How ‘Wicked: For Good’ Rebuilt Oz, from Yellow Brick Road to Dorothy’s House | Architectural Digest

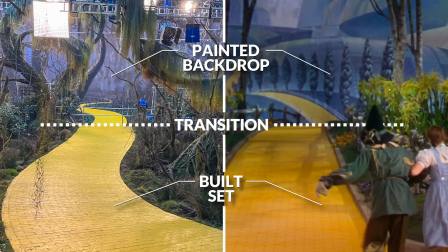It's an old Hollywood trick. We hand paint all the backings with scenic painters, much as they did in the past in the '39 film, The Wizard of Oz.
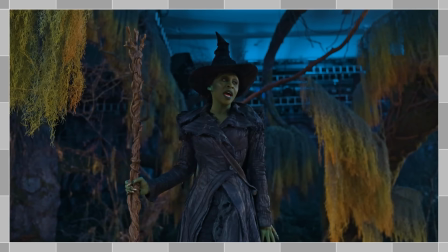So if you look here, everything this side is real set, everything this side is painted backing.
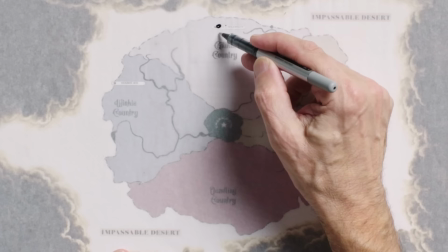So we very much looked at the golden age of Hollywood in the '30s and really took cues from that era. Hi, I'm Nathan Crowley, the production designer for Wicked for Good, and I'm here today to talk to you about the building of Oz.
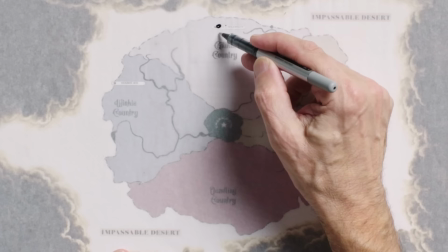Here we have the map of Oz. So in the first film, we mainly center on Chiz University, which sits up in Gillikin country, quite north.
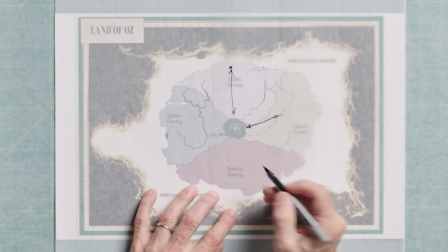And we travel between here and the Emerald City. And then we also travel between the Munchkin Village and the Emerald City.
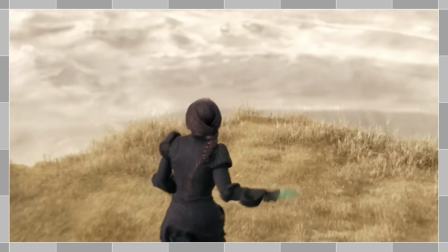And the only other place we sort of feature is Elphaba singing The Wizard and I and looking over the impassable desert.
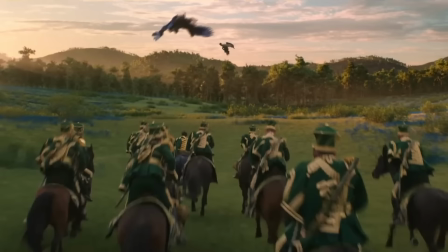And the journey that leads us during film 2 exists from the Emerald City when she leaves it in defying gravity through the forest,
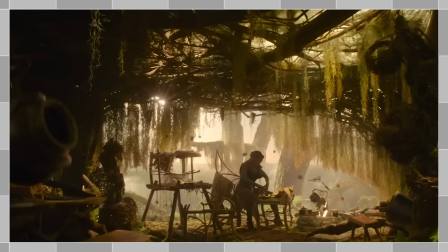the great forests of Oz, where she builds her really temporary sanctuary,
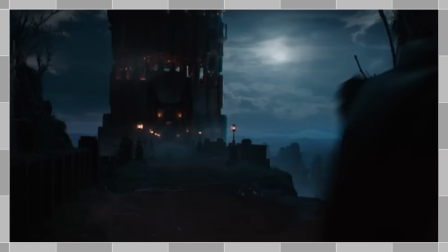a hiding place, and eventually ends up at Kiama Ko, which is an ancient seat of Oz, once owned by Fiero's family.
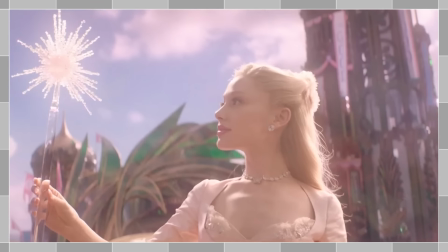And now in Kiamo Ko, we understand the creation of the Wicked Witch of the West. Glinda's journey south to Emerald City eventually becomes her journey into being the Good Witch of the North.
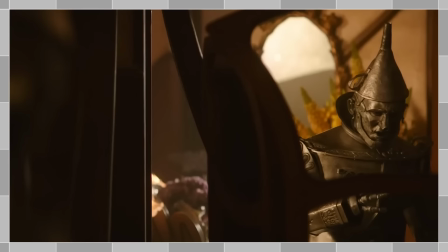And we start identifying those main characters. Nessarose becomes the Wicked Witch of the East. We get to understand the creation of the Tin Man, the creation of the Lion, the creation of the Scarecrow, and eventually they come together for good.
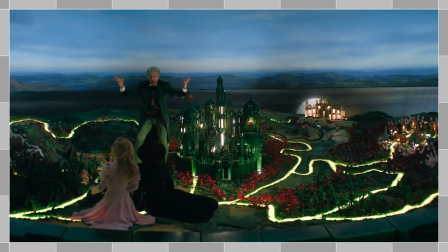The other defining connective tissue in this film is the Yellow Brick Road.
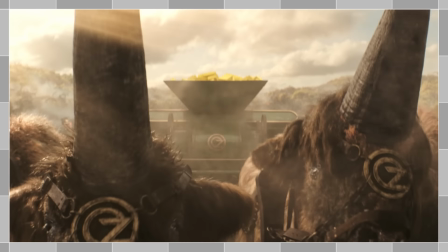The story demands that we now start to see what that yellow brick road signifies to the story.
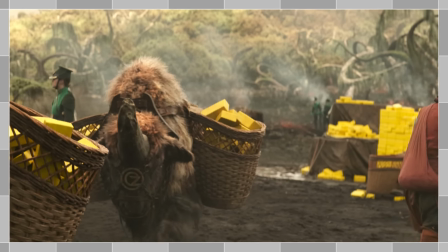Here we have Elphaba trying to free the animals that are enslaved to build this yellow brick road.
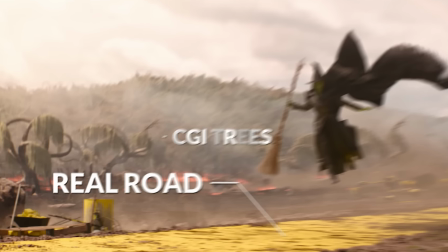So what we're actually seeing here is, this is on location, this is all real road,
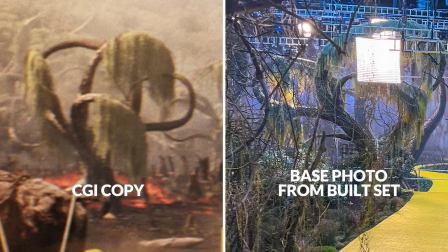and this is CGI trees, but we've photographed them at the studio because we've made them for the forest,
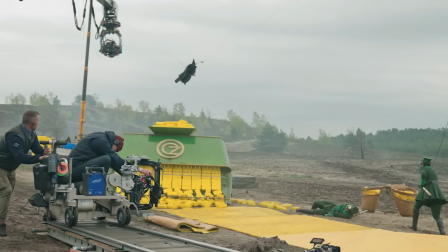so the VFX have the information they need. And Elphaba's actually on wires here, and we are landing her with big cranes onto the road.
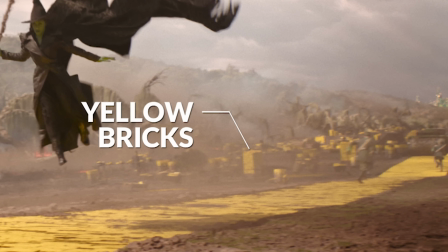You'll see piles of bricks in the background here. These come from Munchkin land.
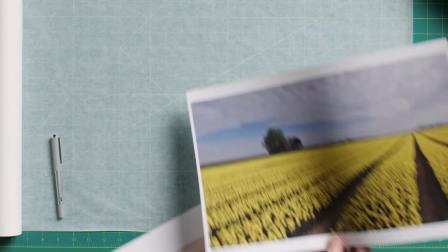The Munchkins are tasked with only using and planting yellow tulips, which provides the colors for the bricks.
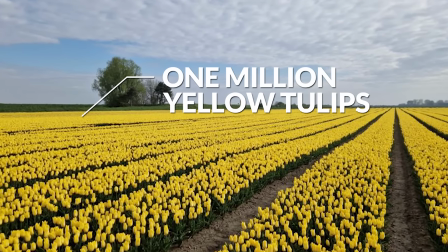Mark Eves, our farmer who grew all the 9 million tulips, he also planted 1 million yellow tulips.
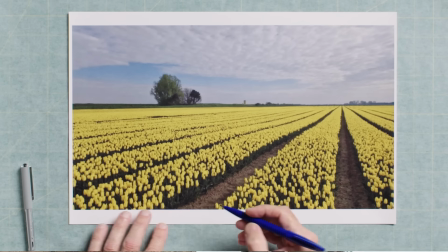And we need to see these tulips being cut down, the yellow dye used, taken to Munchkin land and made into bricks.
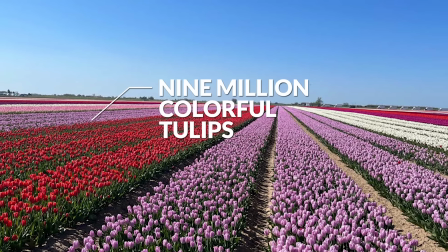Behind this camera, a few fields away, all the colorful tulips we grew for film 1.
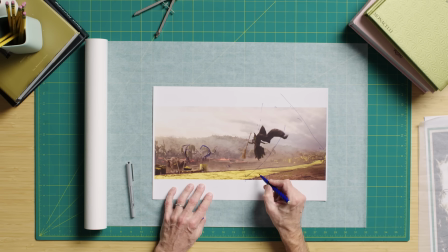Farmer who grew all those 9 million tulips, we actually get to see them in the second film.
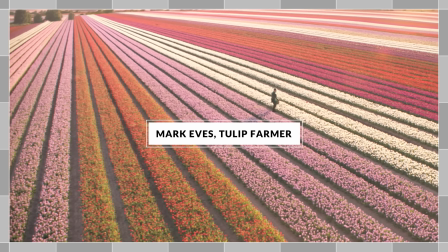And at the end of this sequence, you'll see one of the guards run across our 9 million tulips from the first film, high shot, into the Munchkin village. Really in film 1,
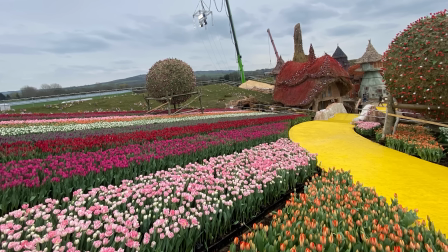all the colored tulips were this joy and delight and really showed the colorfulness of Oz and the freedom and the lifestyle of the Munchkins.
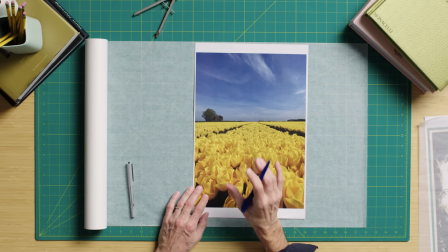These yellow tulips represent quite the opposite, oppression. The turning of Oz into a place that the wizard is controlling. So these are not good. Here we have the yellow brick road pushing west through the forest. And these are made out of plasters, and then we have to paint it yellow, and that's where it actually gets a bit tricky, because yellow under different lighting becomes very difficult.
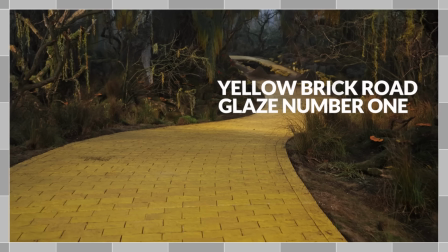So once we've found the yellow we like, we then use a series of different glazes. So under different lighting conditions, it will fill the same color.
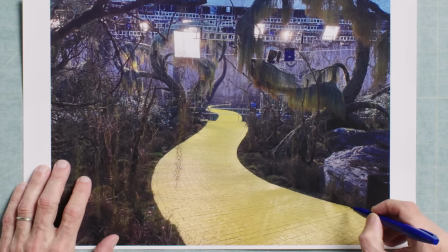And this was a set build on quite a large stage in Sky Studios north of London.
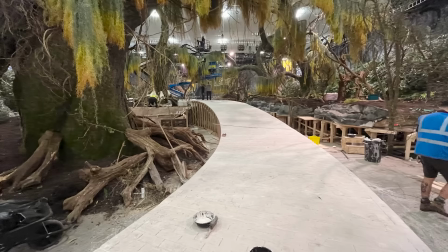And you can start to see the fact that we weave it and it goes down
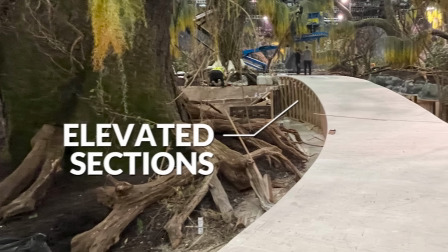here and up here to create these sort of undulating hills.
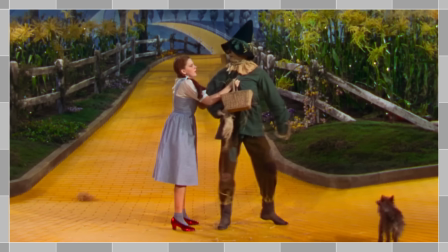So you may wonder why it's always winding and undulating, especially in the '39 film.
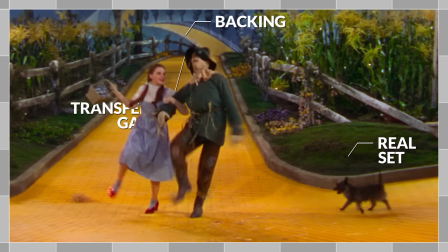It's really taken from how they did the first film. Because they went straight into backings, and you have to create a transfer gap between real set and backing.
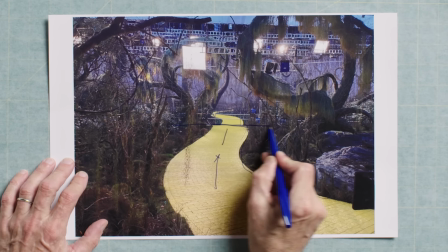So you have to feel like there's another gentle rolling hill before you hit the backings.